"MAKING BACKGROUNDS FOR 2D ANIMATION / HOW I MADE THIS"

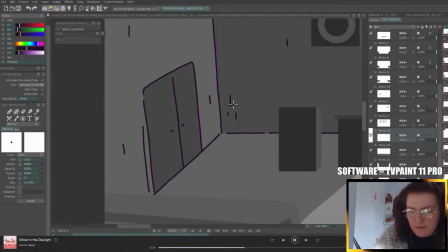I didn't outline everything completely, using small breaks to add a rougher, more sketchy look.
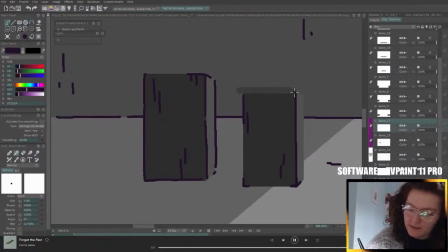Unless it was a longer line across the tabletop or down a wall,
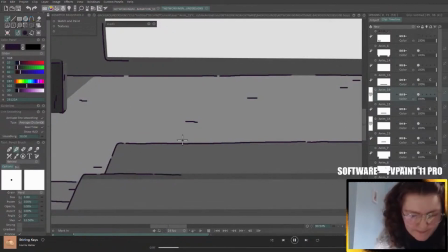I didn't use the line smoothing tool because I wanted that hand-drawn, slightly shaky look to stay consistent throughout the line work.
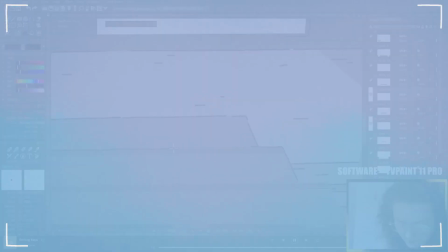There are around 21 different backgrounds, and because of certain camera moves, they aren't all the same size.
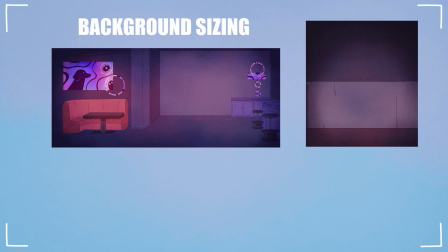These two shots will be animated at their current canvas sizes.
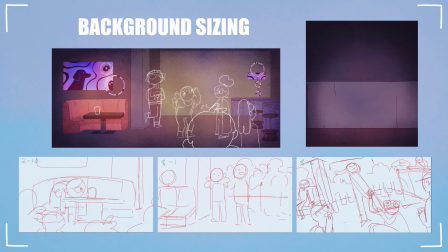The wider background was made to fit the compositions of several different shots, to save time drawing slightly different angles for the same location.
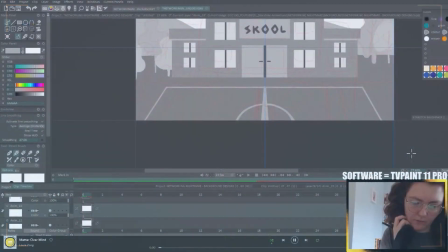Now, I've still got so much to learn when it comes to backgrounds, but I'm looking forward to doing that in my other projects.
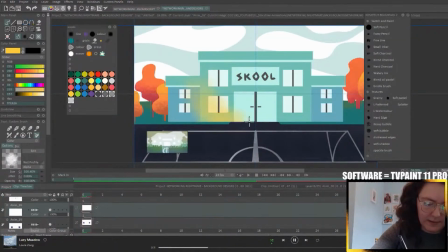For now, I'm really pleased with how the backgrounds turned out, and I can move on to the next step in my process. As always, I hope you found this helpful.
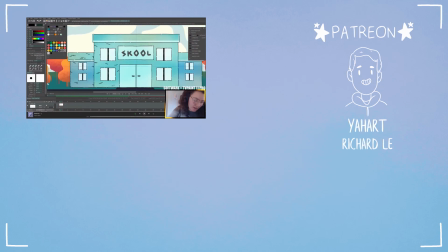If you want to see more animations and tutorials from me, be sure to subscribe and hit the bell to be notified when I post,
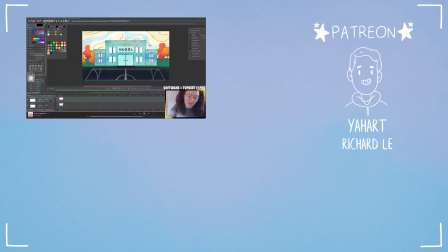and I'll be back with another video real soon. Bye!